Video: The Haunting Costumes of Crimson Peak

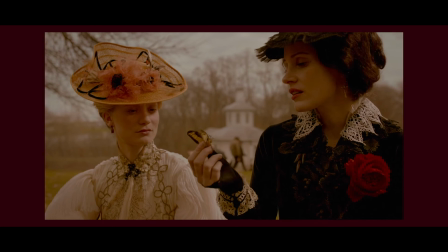994s Formidable creatures, to be sure, but they lack beauty. they thrive on the dark and the cold.
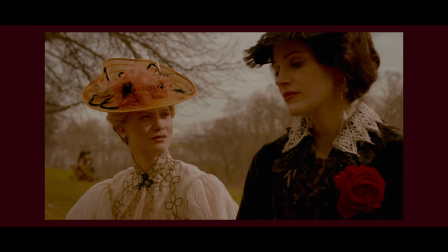1001s What do they feed on? Butterflies, I'm afraid."
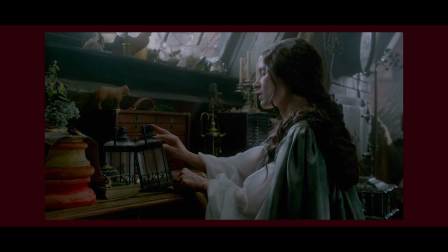1007s
She is very clearly telling the audience how she feels about Edith. Near the end of the movie, she even has butterflies in literal cages.
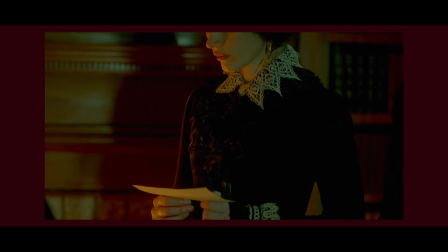1015s
Lucille wears this dress once again when Thomas announces that they are leaving Buffalo, this time without the red flower. Also, let's take a moment to appreciate thomas's glasses i think they're very fun apparently lucille was wearing very tall heels the entire movie to make her taller which is very impressive that she managed to run around in very tall heels with these costumes and in general so good for her while edith takes
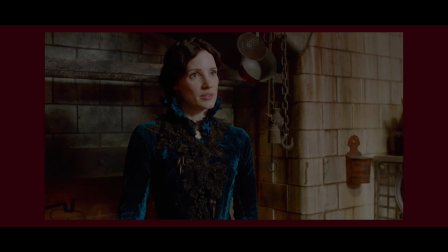1042s
a look around allardale hall she and thomas run into lucille in the kitchen lucille is wearing a blue dress in the same
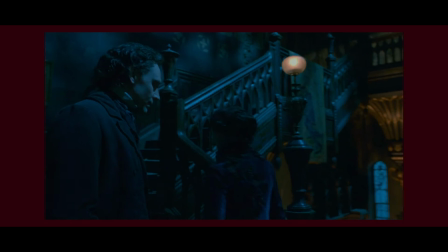1049s
shade as her brother's coat her and thomas also seem to match allardale hall almost like after spending so long there they became a part of it.
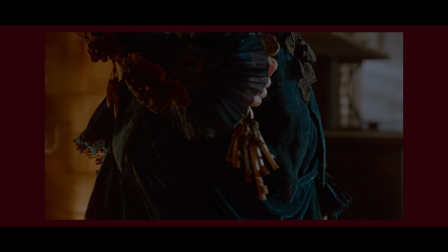1056s
The blue dress has a similar sort of silhouette to the drop of blood dress but obviously less extravagant.
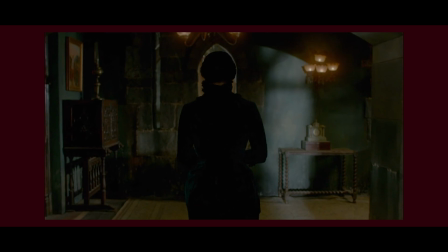1061s
It has similar details along the front to the black dress that she previously wore with the leaves and tassels. The appliques also decorate her back and sleeve cuffs.
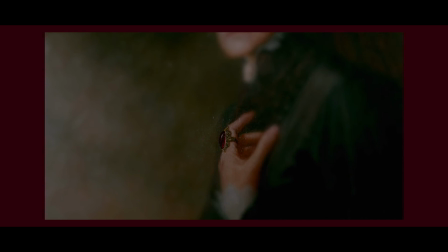1069s
We can also see a little cameo that Lucille wears at her neck. She wears the same out for the next day when Lucille tells Edith that the red wedding ring that Edith is wearing belonged to their mother.
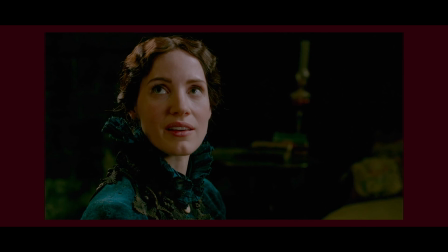1078s
There's a sort of resemblance that we can see in the outfit that Lucille and her mother is wearing with the cameo and the silhouette of the dress.
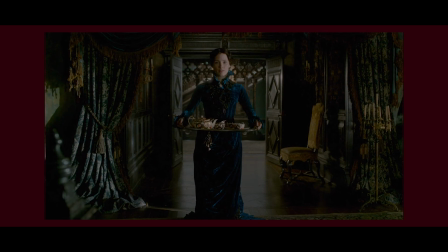1085s
I think that's very interesting.
She looks quite horrible.
Lucille wears the blue dress for most of the movie, emphasizing the fact that she doesn't have enough money to afford anything else.
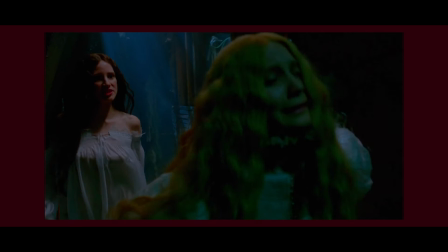1094s
The next outfit that we see Lucille in is her nightgown. We first see her in this gown when Edith discovers the terrible secret that the sharps have been hiding, which I will not talk about any further because I hate it and it makes me uncomfortable.
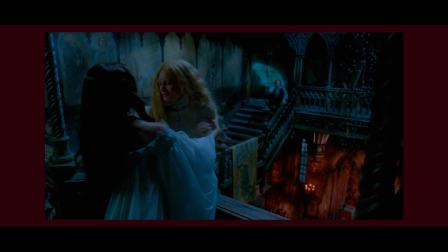1105s
Lucille's nightgown is only similar to Edith's in the ghostly white color that they both have, while This nightgown has similar elements of irregular clothes, like sleeves or pleating.
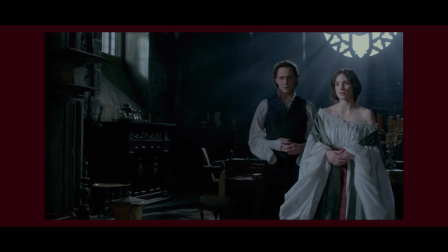1114s
This is the first time we see Lucille wearing something so loose and light-colored. She is showing her true colors, I suppose.
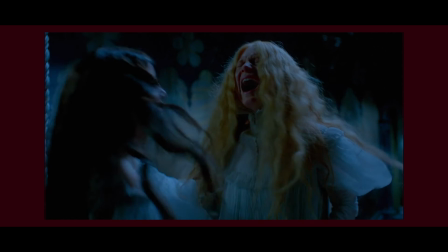1120s
The top of the nightgown has lace details, and the sleeves are very large and billowy, coming in at her wrists.
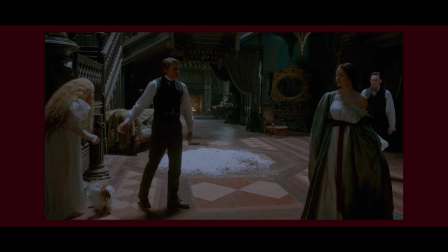1125s
She takes back her ring in this scene. This is when Alan appears at the mansion, and she also puts on an overrobe, which is a greenish-blue color, and ties it with a red ribbon, sort of to try to hide her secret again. although obviously it doesn't work.
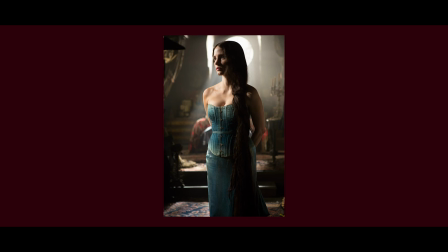1140s
While we don't see Lucille's under things like we do Edith's in the movie, there is actually a deleted scene that shows us her corset. I would prefer to ignore this because she's not wearing a chemise under her corset, something you should definitely not do.
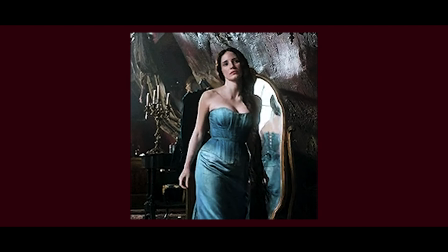1153s
But the corset itself does resemble corsets that women may have worn in the 1870s or 1880s.
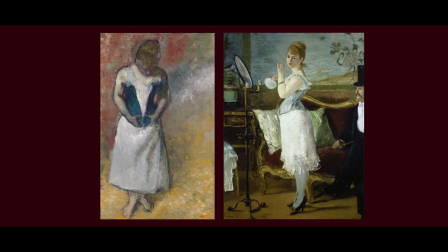1158s
I also think that her corset resembles this painting I found by Maurice Carbazel and a couple of other paintings that I found. Like I said, a lot of the clothes in this movie take inspiration from real paintings. In conclusion, Kate Hawley's costumes are perfect in complementing the gothic, romantic genre that Guillermo del Toro is so insistent the film has. They help with the plot and the characters, and while they're obviously not 100% historically accurate, they do reflect both the movie aesthetic and this time period very well.
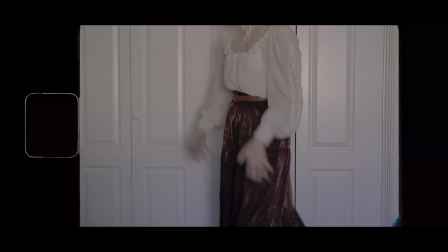1192s
They match together very well. Also, I'm wearing a very pretty crimson colored skirt,
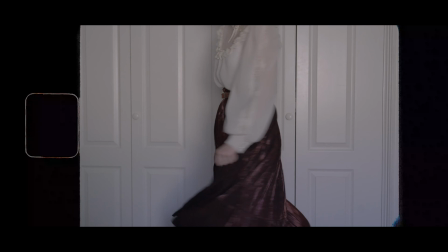1197s
which I have to show off because it fits and I wore it for this video and I Couldn't just not show it That's all. Thank you so much for watching. This is the first video I actually wanted to make because I love the costume so much and I'm very glad that I finally got to do that So thank you very much for watching. If you have any suggestions, you can leave them in the comments. I will gladly take them and if you want to subscribe or
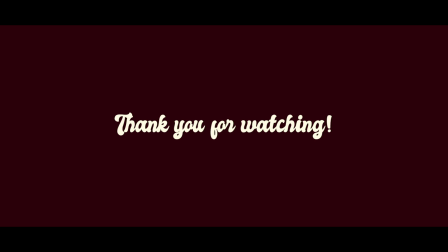1226s
like and I will hopefully be back soon with another video thank you for watching bye